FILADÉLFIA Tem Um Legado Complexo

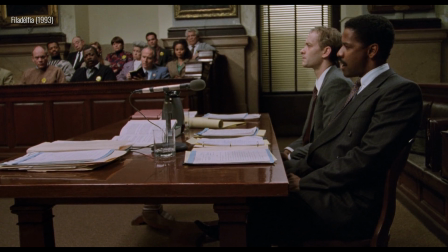250s
A escolha final foi a dupla Denzel Washington e Tom Hanks. Uma escalação que chamou muita atenção.
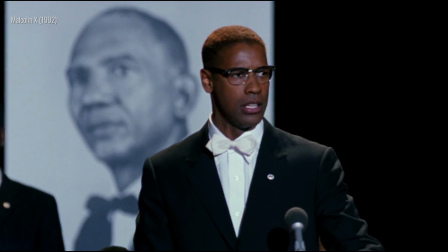257s
Porque a essa altura o Denzel Washington já era um nome grande e o Tom Hanks já era um dos maiores queridinhos de Hollywood.
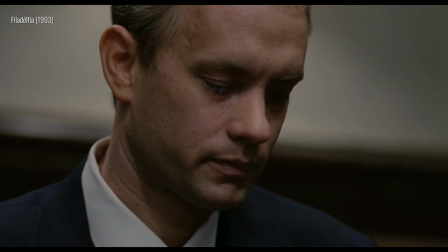263s
Então ter dois atores desse calibre num filme sobre AIDS era muito notável.
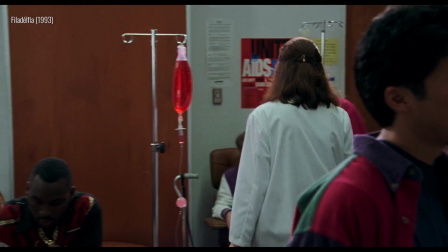269s
Era sinal de que finalmente um grande estúdio se dispôs a investir muito dinheiro pra falar de um assunto que milhões tentavam ignorar.
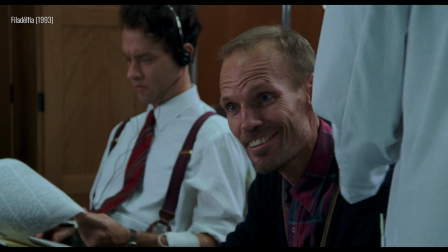276s
O que não significa que não existiam expectativas pra Filadélfia. Em especial,
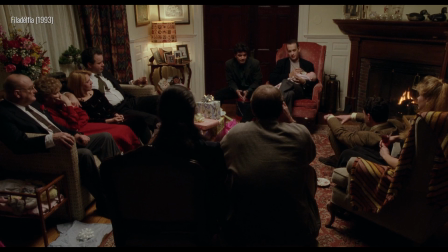282s
muitos membros da comunidade gay estavam ansiosos com a promessa de um grande filme finalmente
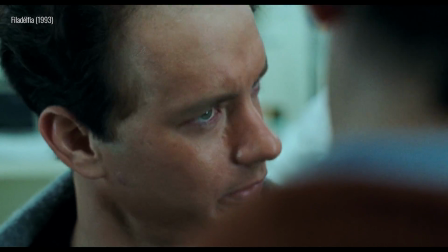287s
trazer uma história centrada num homem gay e que ainda por cima tinha AIDS.
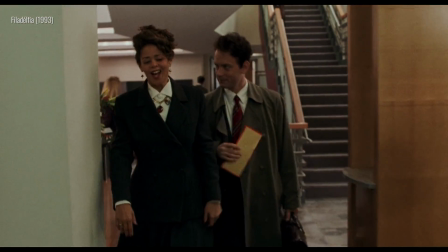292s
Muitos esperavam que essa poderia ser a grande obra que representaria a vida de milhares de pessoas que eram como o Andy na vida real.
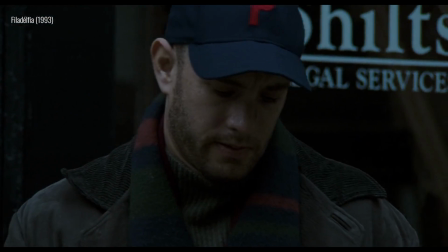300s
E quando Filadélfia estreou, o público respondeu em massa. O longa foi um sucesso absoluto de bilheterias.
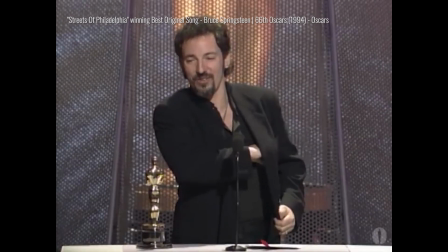308s
E depois veio o reconhecimento da Academia, que indicou Filadélfia em três categorias no Oscar, das quais o filme venceu duas.
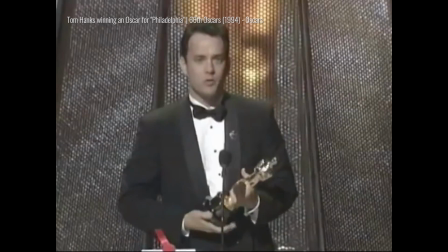316s
Melhor canção original para Streets of Philadelphia, do Bruce Springsteen. e Melhor Ator para Tom Hanks, o primeiro Oscar da carreira dele.
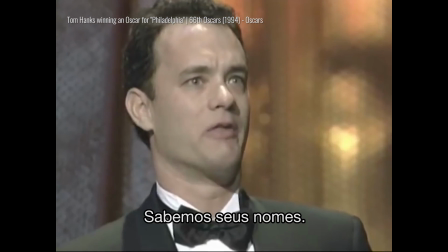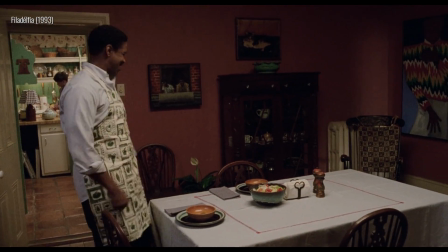333s
Todo esse sucesso de Filadélfia veio do fato da produção ter tocado muita gente e de ter ousado quebrar certas convenções.
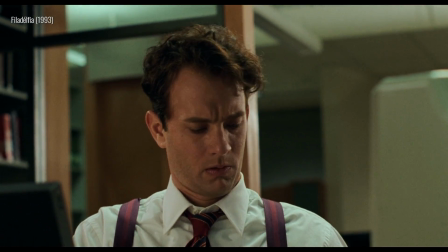341s
Para começo de conversa tinha o retrato empático de um homem gay, algo que ainda era raro na Hollywood da época.
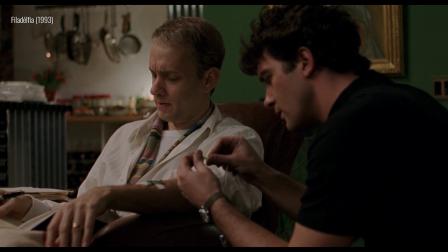347s
Não só isso, um protagonista gay e com AIDS. Até então, nenhuma outra grande produção havia trazido uma pessoa assim pro papel de protagonista.
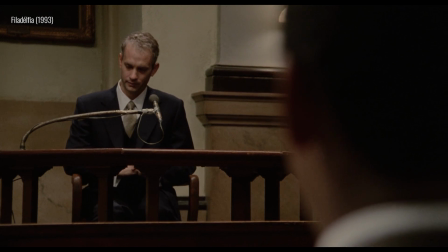356s
E quanto mais você acompanhava a trajetória do Andy, mais você percebia a grande intenção do filme.
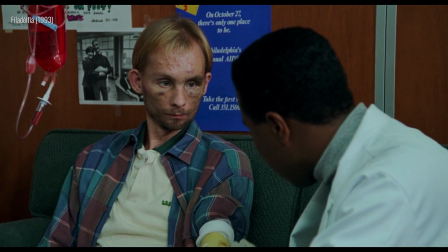362s
A de educar o público sobre o que é AIDS e sobre como pessoas com HIV estavam sofrendo com a doença e com o preconceito da sociedade.
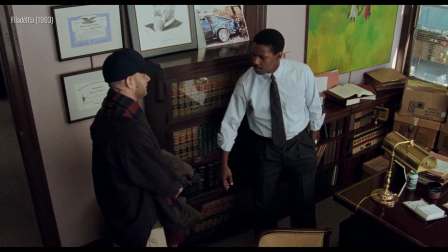372s
Basta ver como o Joe fica apavorado depois de apertar a mão do Andy pela primeira vez e achar que ele pode ter pego AIDS só pelo contato físico.
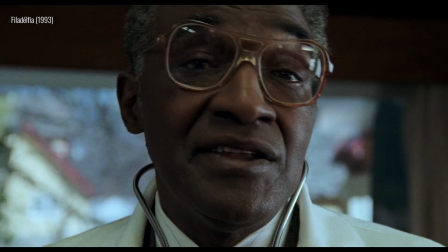380s
Então, quando a gente vê o médico do Joe explicar que isso é uma mentira e detalhar as verdadeiras formas de transmissão do HIV,
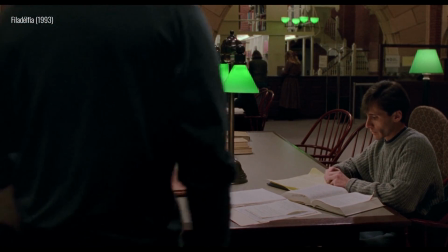386s
isso não deixa de ser também uma lição para a enorme parcela do público que estava no cinema e que também tinha uma dezena de preconceitos sobre pessoas com HIV.
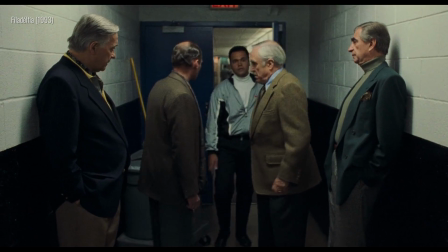396s
E se isso não bastasse, o preconceito é o grande vilão do filme com a batalha judicial do Andy contra os seus antigos chefes.
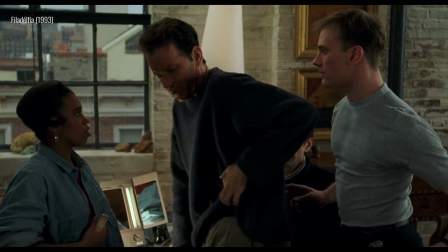402s
E tudo isso enquanto a gente via um retrato humanizado das pessoas que estavam sofrendo por conta do vírus.
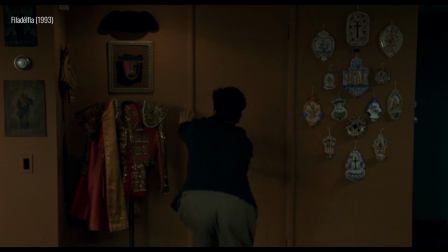408s
É um esforço empático que é ressaltado ainda mais pelo trabalho de câmera do Demi.
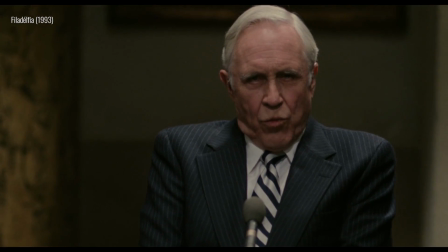413s
Observe, por exemplo, como ele com frequência faz os personagens olharem direto pra lente.
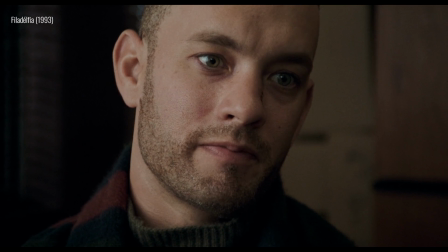418s
Quando é o Andy olhando pra câmera, cria-se um senso de intimidade, como se ele estivesse olhando no fundo dos nossos olhos pra relatar a história de vida dele.
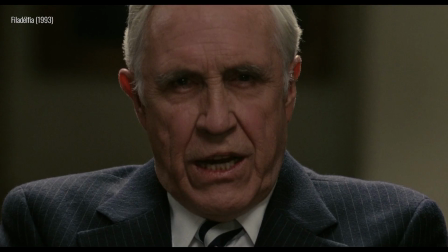427s
E quando são os outros personagens olhando para a câmera,
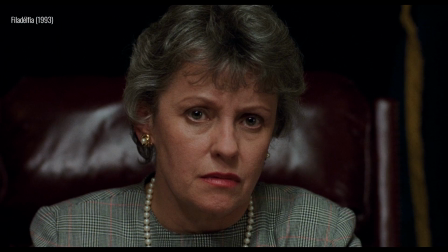430s
isso é um jeito de literalmente fazer o público enxergar a realidade através dos olhos do Andy.
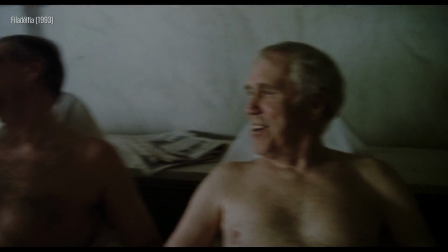437s
Uma ideia parecida aparece no flashback da sauna. Nele a gente vê os chefes do Andy contando uma piada homofóbica horrenda.
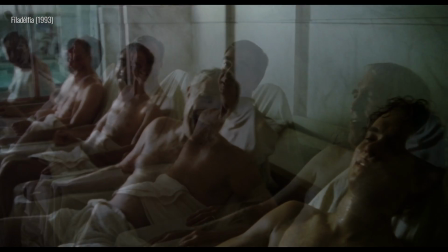445s
O Danny poderia perfeitamente ter segurado o plano aberto assim.
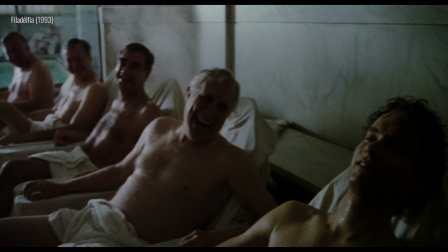449s
Mas em vez disso, ele faz a câmera se aproximar devagar do rosto do Andy para demonstrar os sentimentos de conflito,
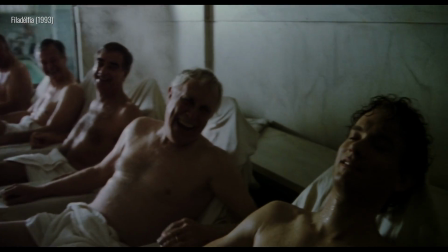456s
inadequação e tristeza que estão tomando conta dele nesse instante.
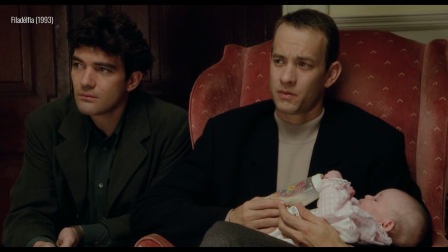462s
E se isso tudo não bastasse, o filme também quer usar outros personagens como exemplos que deveriam ser seguidos.
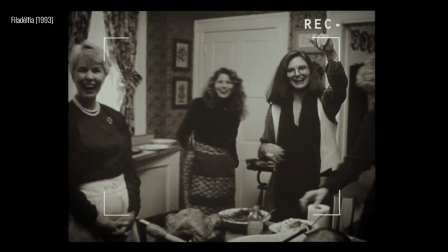468s
Por exemplo, a família do Andy. Na cena em que todos estão juntos, a gente vê como os pais e os irmãos do protagonista protagonista,
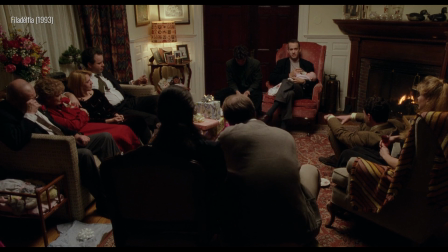475s
aceitam e apoiam o Andy incondicionalmente, num grande momento de calor humano.
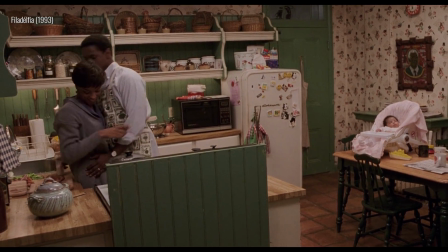481s
E tem também o Joe, que é o exemplo de mudança. Afinal, a gente vê várias vezes ele dizendo como ele sente repulsa de homens gays.